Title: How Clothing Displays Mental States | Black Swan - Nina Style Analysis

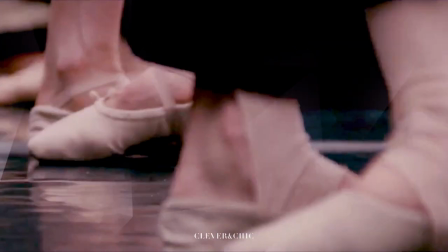(0:01)
Black Swan tells the story of Nina, a ballerina whose passion for dance rules every facet of her life.
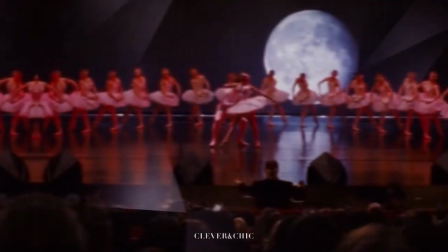(0:08)
When the company's artistic director decides to replace his prima ballerina for the opening production of Swan Lake, Nina is his first choice.
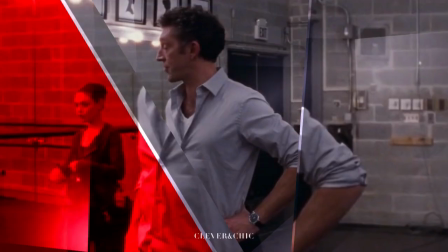(0:16)
She has competition and a newcomer by the name of Lily.
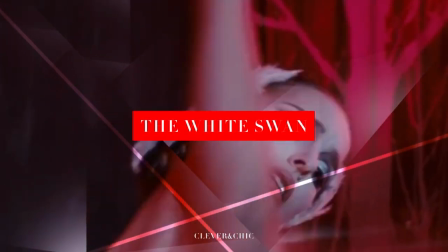(0:20)
And while Nina is perfect for the role of the White Swan, Lily personifies the Black Swan.
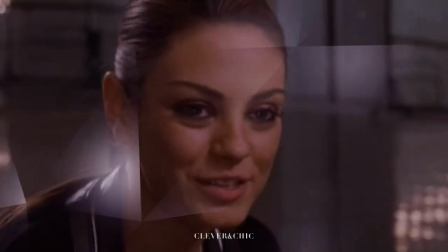(0:26)
As the rivalry between the two dancers transforms into a twisted friendship,
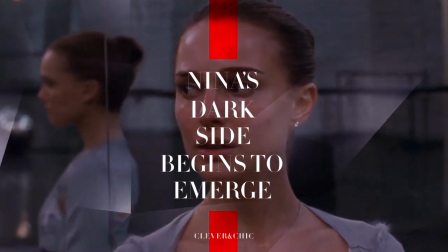(0:30)
Nina's dark side begins to emerge, internally and externally.
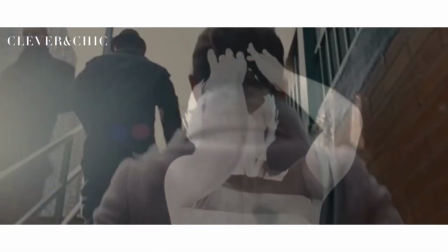(0:35)
The psychological thriller is fueled by the representation of the three main aspects of Sigmund Freud's psychoanalytic theory,
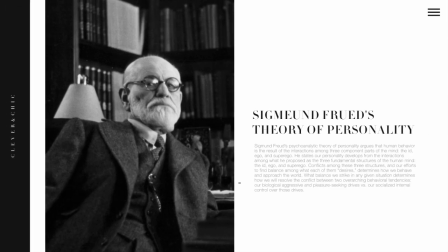(0:43)
which is clearly depicted in the film. The film takes you through Nina's transformation, presenting all three parts: the id, ego, and superego.
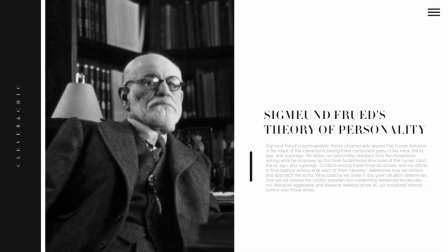(0:52)
Psychoanalytic theory was explored not only in the storyline, but visually as well,
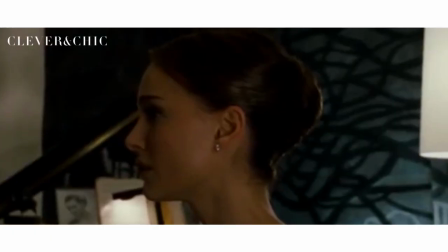(0:56)
as it translates the exploration of personality structure within costume and styling.
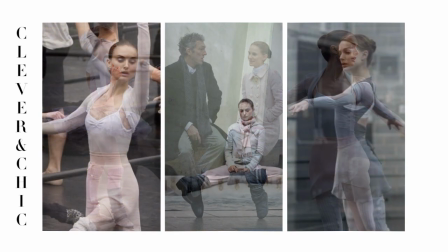(1:02)
The range of styling is an indicator on the spectrum of where Nina falls within her unconscious mind
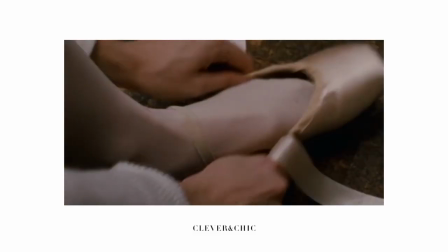(1:07)
that governs behavior to a greater degree between her superego, ego, and id.
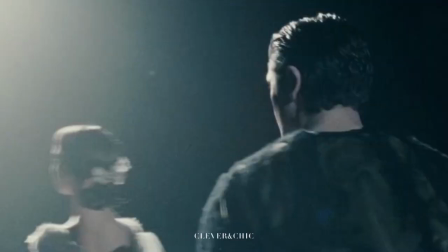(1:13)
The film opens with Nina in a very traditional romantic tutu.
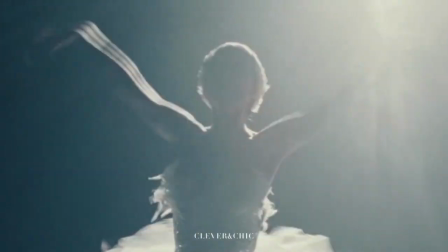(1:17)
The tutu was created by the fashion brand Rodarte, a brand that is very unique and artful,
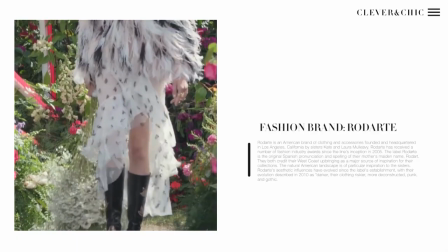(1:23)
founded by sisters Kate and Laura Mulleavy, who co-designed with Amy Wescott on the film.
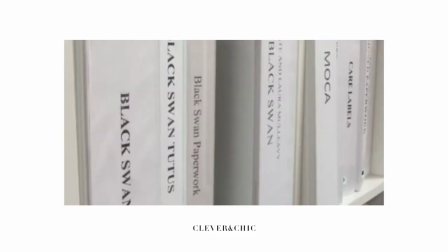(1:29) The language that they needed with visuals was something that is natural for us to create.
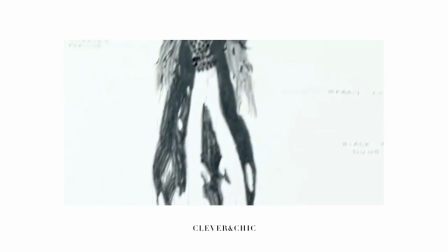(1:34) The Swan Lake Ballet is the basis for the way the film looks.
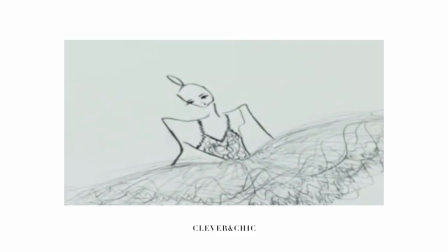(1:38) The White Swan, we used white Angora, broken Angora over it with tulle covering.
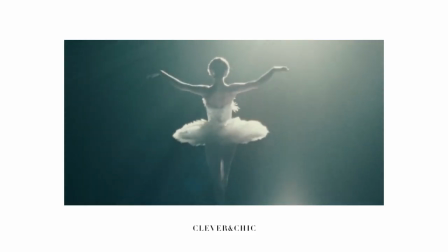(1:44)
This sets the starting point of Nina's transformation,
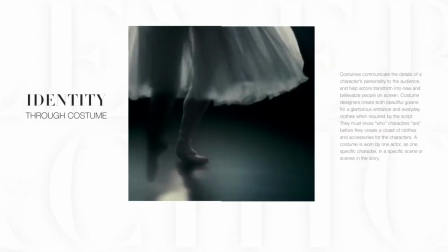(1:47)
as costume is necessary for a basic fundamental understanding, because it prompts a viewer's immediate recognition of a character.
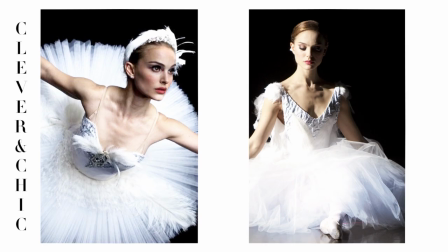(1:56)
Here, Nina is presented as a pure being. The superego is prominent.
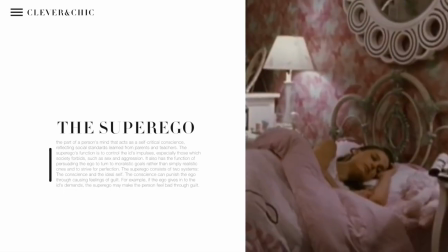(2:01)
This reflects the internalization of cultural constraints and is formed by socially acceptable morals,
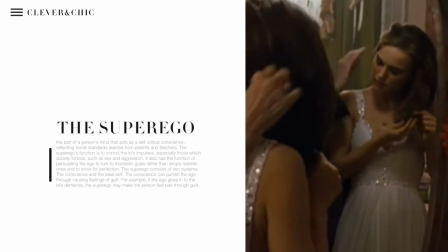(2:07)
put into place by parents and teachers at a young age.
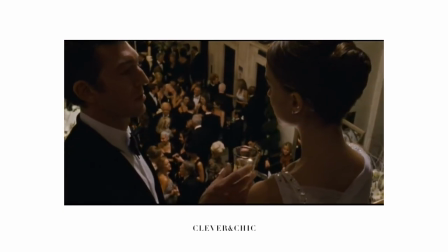(2:10)
This mental state strives to be acceptable and embodies ideal social standards as well as ideologies.
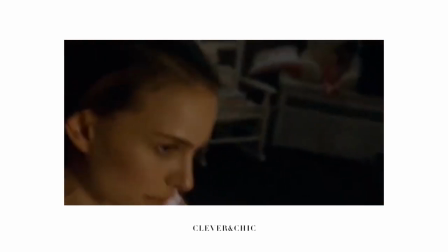(2:17)
Nina's initial state is cautious and innocent, perfectly embodying the superego, but this means that she only has one layer of personality.
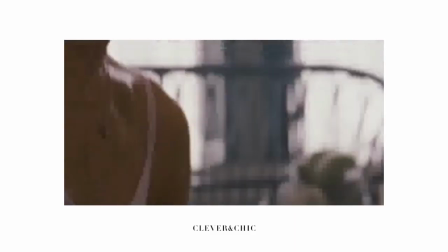(2:26)
Rather than being dimensional and adaptive, she is quiet and responsible, yet very fragile.
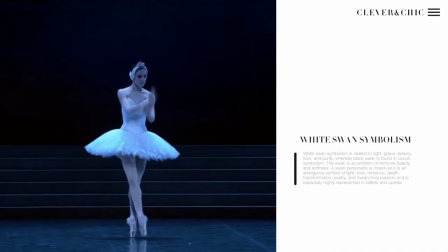(2:32)
The White Swan in concept expresses love and beauty in a socially acceptable manner.
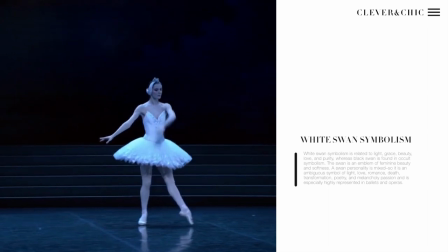(2:38)
Nina embodies the perfect White Swan, strengthening her superego.
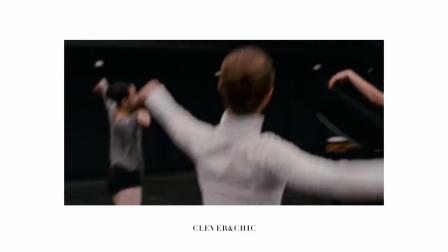(2:42)
Since the White Swan is safe and graceful, it is clear that this role comes very easily to her because she is so contained and virtuous,
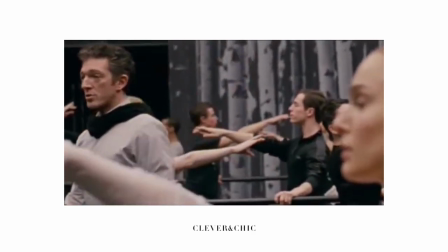(2:50)
to the point that she's even described as frigid. However, the role of the Black Swan is definitely going to be the most challenging for her.
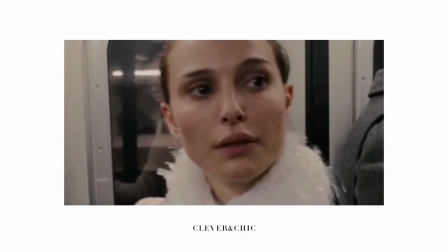(2:58)
Her perceived rigidness is depicted in the structure and styling of her clothing.
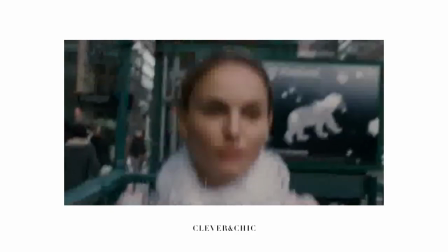(3:03)
She remains covered and wears a lot of soft lines, with structured pieces containing it,
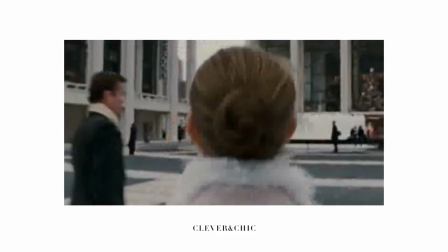(3:08)
and adorning structured pieces with softer ones.
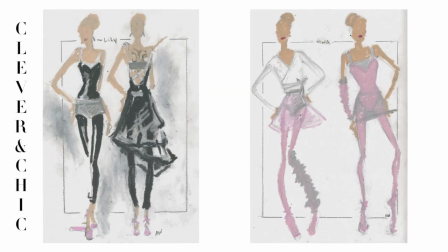(3:12)
In costume and character design, lines will often indicate the nature of individual characters.
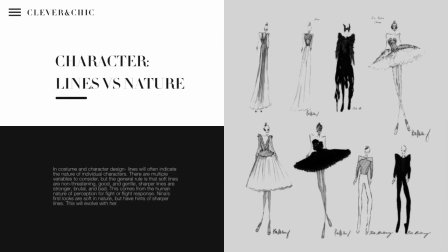(3:18)
There are multiple variables to consider, but the general rule is that soft lines are non-threatening, good, and gentle, while sharper lines are stronger, brutal, or bad.
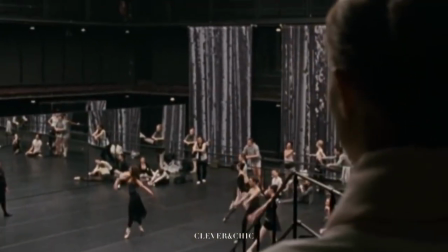(3:29)
This comes from the human nature of perception for fight or flight responses.
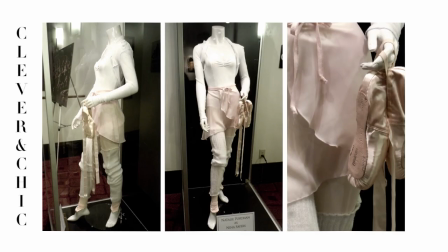(3:34)
Nina's first looks are softer in nature and have hints of sharper lines that will evolve.
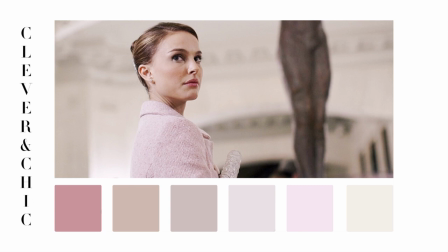(3:40)
The colors of the superego are whites, pinks, and pastels, all light and associated with being feminine.
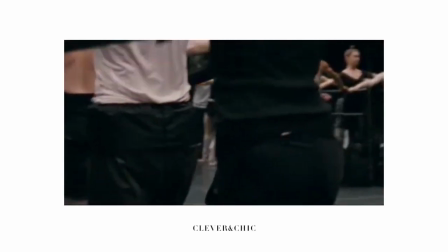(3:48)
Dancewear consists of a lot of pink because the shade allows for dance instructors to notice the muscles in dancers' legs.
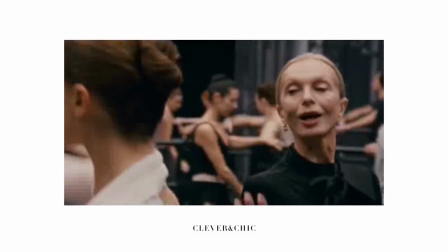(3:56)
It's also very traditional for ballerinas to wear this, so it's not surprising that Nina wears a lot of pink.
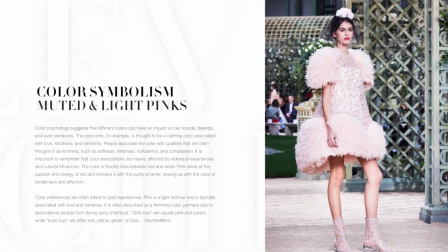(4:03)
But in terms of symbolism, more muted pinks represent youth and innocence, which is linked to her psychological identity.
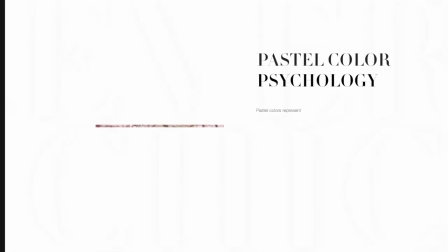(4:11)
Along with the pinks, she sports a lot of pastels. Pastel colors represent neutrality.
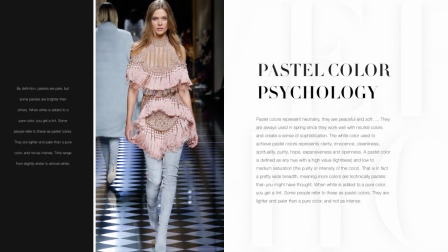(4:16)
They are peaceful and soft because they're less saturated than primary colors, making them feel light and unthreatening.
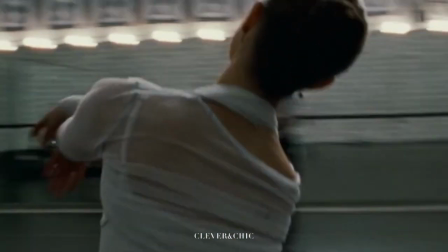(4:23)
Nina's subdued color schemes mirror her mindset of remaining good.
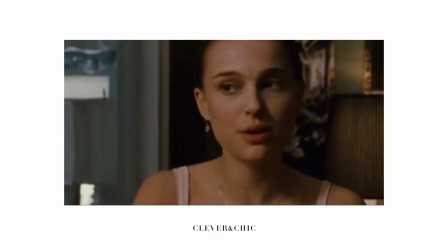(4:28)
The superego is reflected in Nina's relationship with her mother, to the point that part of her personality is constructed by her mother.
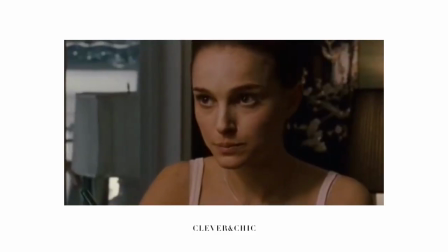(4:37)
Her mother is protecting Nina as if she is a child, controlling her actions,
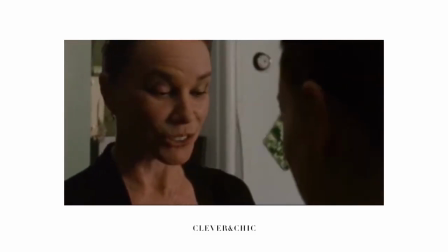(4:42)
lecturing her about what is right or wrong, to the point where Nina feels guilty for even thinking for herself.
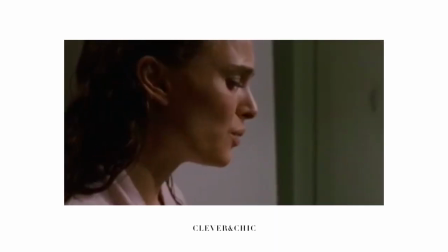(4:47)
For example, Nina doesn't want to eat the cake that her mother made because she's conscious of her figure.
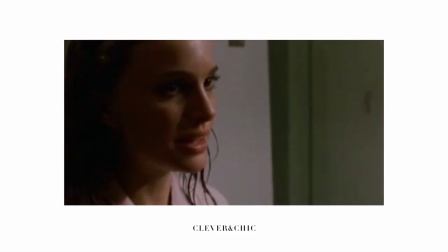(4:54)
Her mother is extremely upset by this.
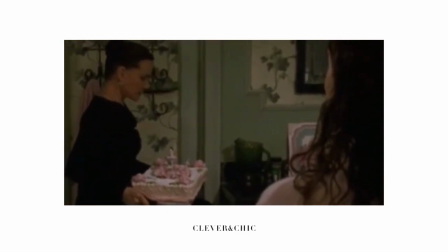(4:57)
It's clear that Nina immediately feels guilty for misbehaving and sets aside her decision to please her mother.
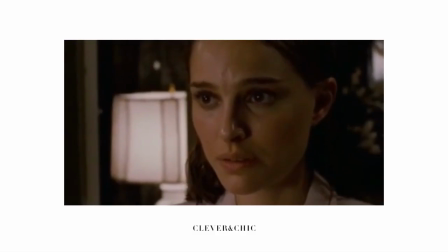(5:05)
Nina embodies the superego and her desire to please her mom and not break the rules because she's trying to achieve perfection.
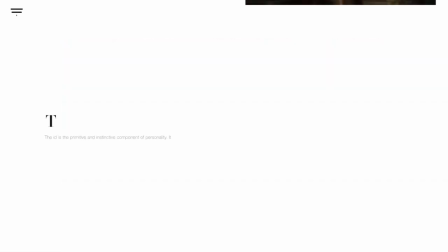(5:13)
The id begins to surface,
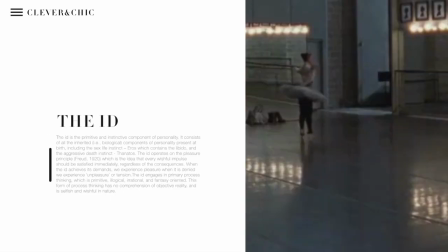(5:15)
which is the part of the mind in which innate instinctive impulses and primary processes are manifested.
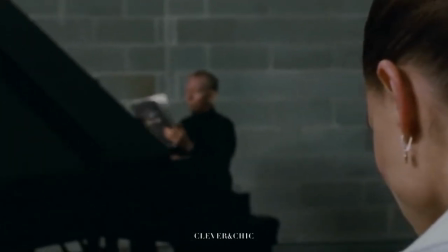(5:22)
The teacher states that he only wants one girl to embody both the White and Black Swan,
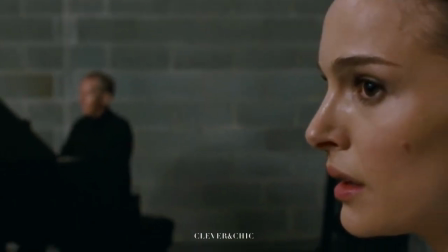(5:28)
but when he sees Nina's performance, he thinks that Nina is beautiful, fragile, and fearful, as the White Swan should be.
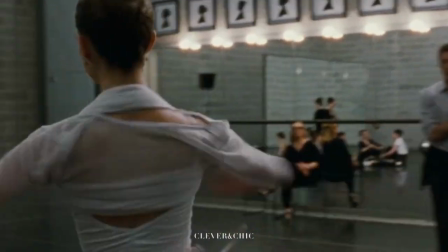(5:36)
But the Black Swan is the evil sister who seduces the love of White Swan.
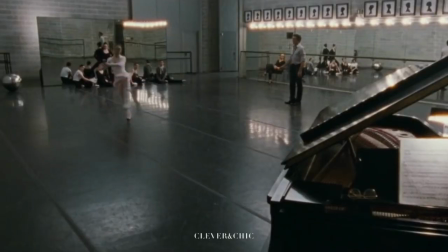(5:41)
So she has to be passionate, seductive, and impressive.
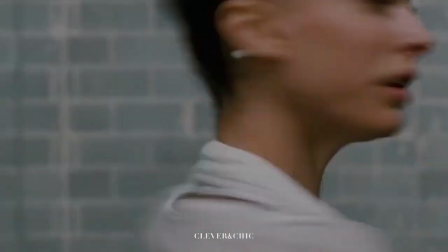(5:45)
He encourages her to embrace those components of life so that she can show the other side of her in her dance.
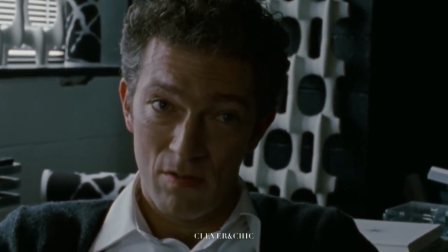(5:53) Perfection is not just about control. It's also about letting go.
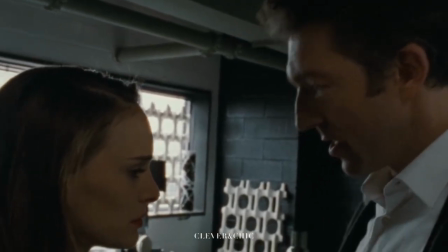(5:59) Surprise yourself so you can surprise the audience. But there is no other side.
On the other hand, Lily, the dancer introduced for the Black Swan role,
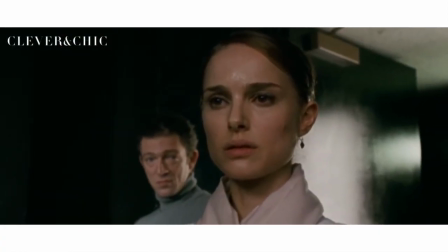(6:08)
is not technically perfect, but Nina envies her unstrained but attractive personality.
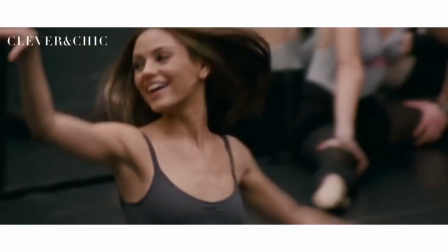(6:13)
Lily is symbolic of who Nina would like to be because she is much more instinctive and free-spirited.
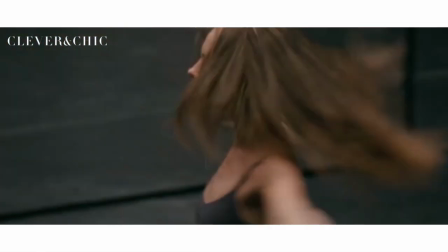(6:19)
The perceived way of how Nina sees Lily is corrupted. The ego is smart, responsible, and controlled, so they're able to become friends.
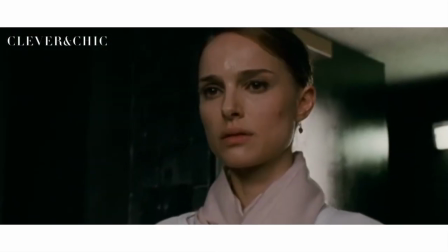(6:28)
But the id is passionate, instinctive, and desirous, making her want to be more like Lily in demeanor so that she can be the Black Swan.
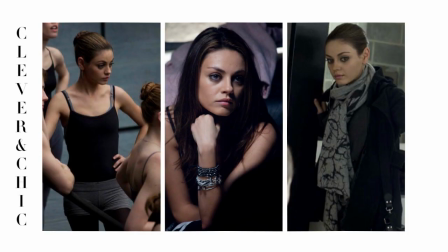(6:36)
Lily's clothing is darker in contrast, but in a more mysterious, laid-back way, while Nina's is lighter in comparison.
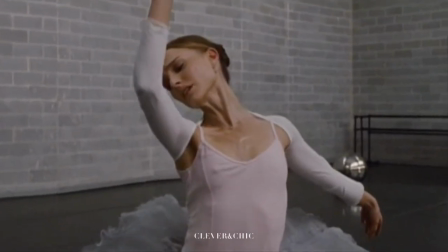(6:43)
Nina's outfits become more deconstructed, slowly forming sharper lines.
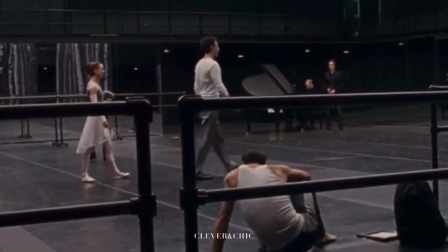(6:49)
The use of color blocking is utilized as well.
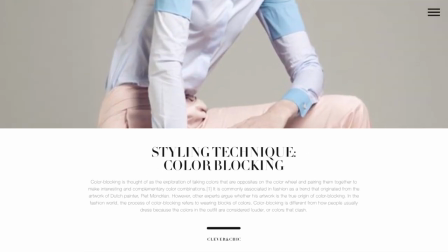(6:52)
Color blocking is thought of as the exploration of taking colors that are indirect or direct opposites on the color wheel, and pairing them together to make interesting, complementary color combinations.
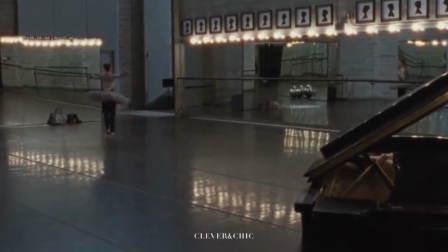(7:03)
Shades of darker grays begin to be fused into a stereotypically feminine wardrobe.
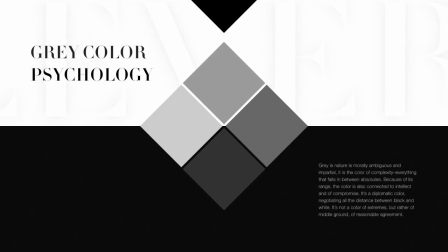(7:08)
Gray in nature is morally ambiguous and impartial. Because of its range, the color is connected to intellect and compromise. It's very diplomatic in nature, negotiating all the distance between black and white.
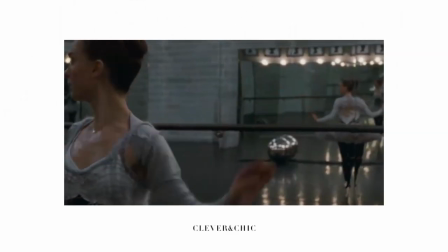(7:22)
It's not a color of extremes, but rather of middle ground. She is beginning to think for herself outside of societal standards.
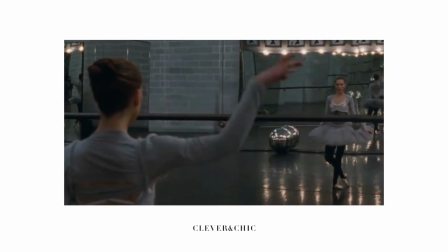(7:30)
There is not any sort of extreme yet, but she is under distress, making her mindset more vulnerable.
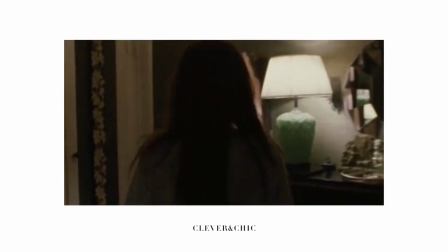(7:36)
The ego is symbolized as the reason and common sense, which is evident in highly gray outfits.
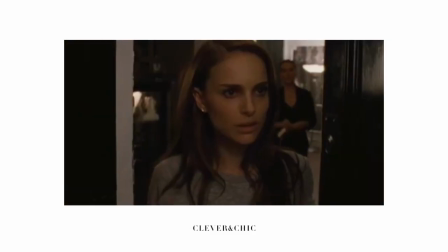(7:43)
The constant pressure and restraint Nina puts on herself tenses her expression, so when she chooses to be more independent,
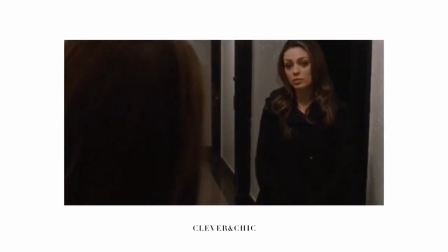(7:51)
she crushes not only what is right to her mother, but also breaks her own rules and morals.
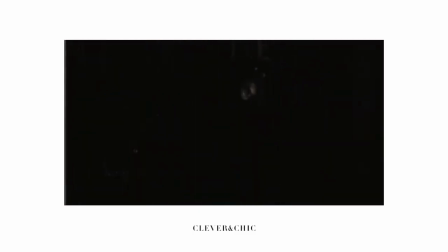(7:57)
Hence, the ego that was so briefly shown is overpowered, because now the id is running her personality.
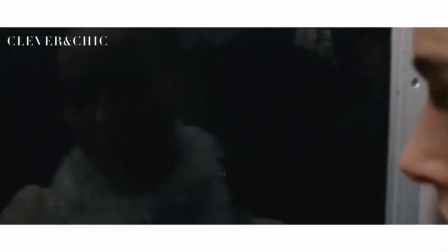(8:03)
The fleeting superego and ego, or relative sanity, is sometimes seen in her reflection.
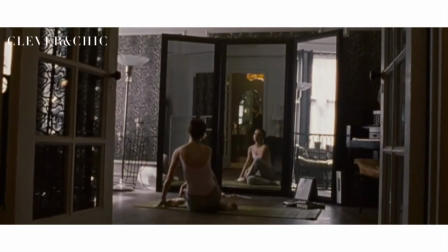(8:09)
The director stated, "Dancers are always looking at themselves, so their relationship with their reflection is a huge part of who they are.